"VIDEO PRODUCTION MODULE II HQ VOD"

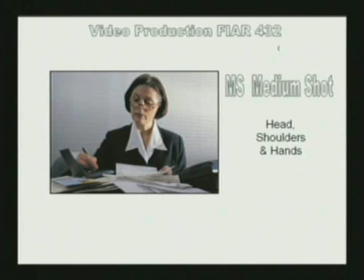(8:16)
If you engage in video conferencing and other protocols where you're engaged in professional communications, you should kind of focus in the area of medium shots primarily. People want to see your hands.
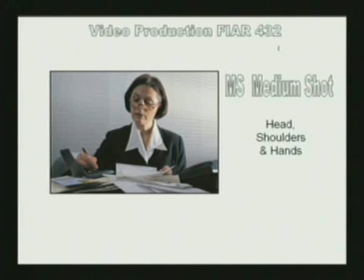(8:30)
They want to see that you're not dealing from below the deck, from the bottom of the deck, or concealing something under the table. And so by putting your hands above the table and engaging in the medium shot with head, shoulders, and hands, you are basically indicating that you have nothing to hide.
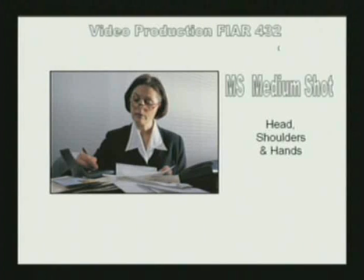(8:50)
And that's why this is referred to as the professional shot. So remember that if you're engaged in professional communications, don't start out with a close-up unless you're doing something like I'm doing, where you have an instructor-student relationship.
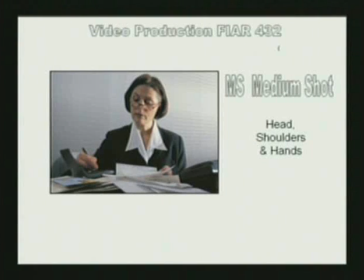(9:06)
That's one thing, because that's an authority kind of relationship. But basically in a professional situation, everybody has their hands on the table, everybody has equal view of who's controlling what,
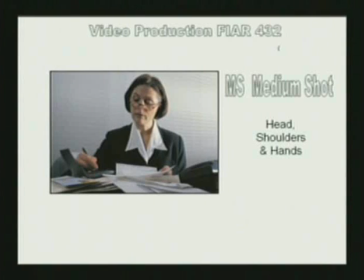(9:19)
and therefore the medium shot is your professional shot. The next kind of shot we're going to look at is the long shot,
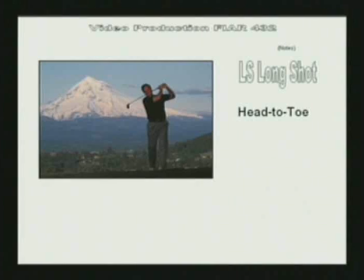(9:29)
and it is also known as the LS, the long shot. The key thing to remember about the long shot is that it is basically a head-to-toe shot, and it's very important when you're dealing with head-to-toe that you actually put the feet on the bottom of the frame,
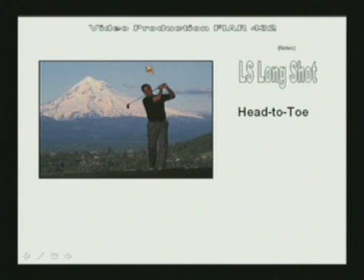(9:49)
and generally the head will be on the top of the frame. In this shot here with the golfer, there's a little bit of room left in the headroom area because the golf club is going to swing a little bit above the head.
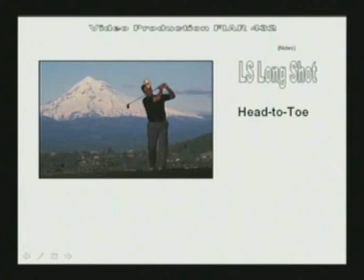(10:02)
But normally it would be shown with the head at the top of the frame, just like I mentioned in the other shot. The long shot I refer to as the creature shot. It basically tells you what kind of a creature that you're dealing with in a particular story.
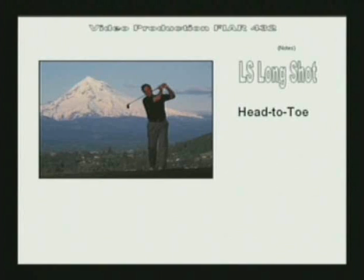(10:20)
In this case, it's a golfer out in a beautiful environment playing golf, but it's the golfer you're focusing on here, and that's what the long shot does. A shot that might be a little bit more kind of humorous would be this shot,
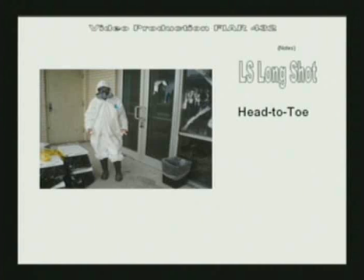(10:37)
which is me standing in front of the education building in my protective suit, preparing to deal with the problems of the mold and recovery in our building since we've been in a recovery mode.
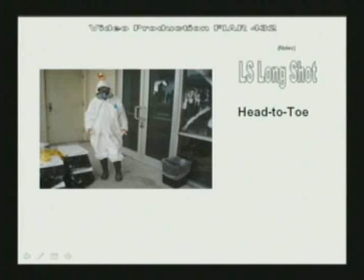(10:54)
Here you see the head and shoulder shot. My head is pretty much close to the top of the frame, my feet on the bottom. This is a basic long shot. Okay.
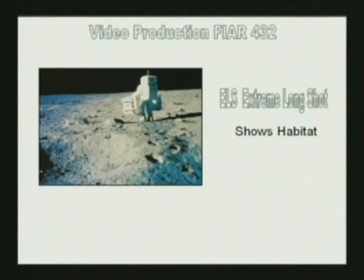(11:06)
The next kind of shot we're going to focus on is the extreme long shot. The extreme long shot takes the creature and really minimizes the creature, and it emphasizes the habitat.
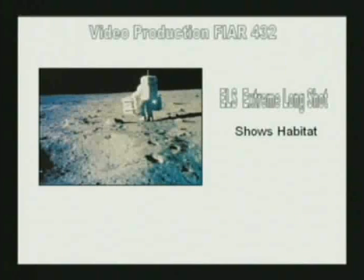(11:21)
That's why I call this the habitat shot. Unlike the long shot which focused on the creature, now we're focusing on the creature in its habitat. And to show you a funny example of what this is like,
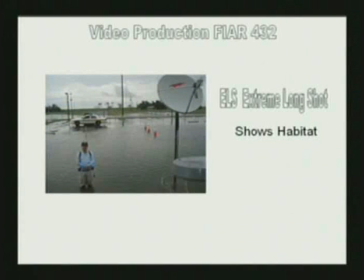(11:35)
here's me standing in my habitat on our north campus after one of our 1-inch rains left our habitat flooded. This is something that we have to deal with, and it's something that
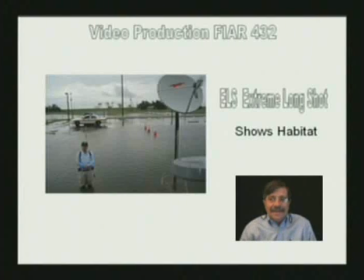(11:53)
it shows you basically the creature in its habitat, in this case a flooded habitat. On the other shot, in the long shot, you saw me in the moldy recovery habitat. And this seems to be a reality of our day and time. But the extreme long shot puts the creature into a habitat.
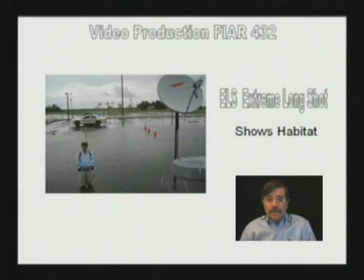(12:12)
And so don't forget also, I want you to know that it is known by its initials, ELS, the extreme long shot. And again, it emphasizes the creature in a habitat.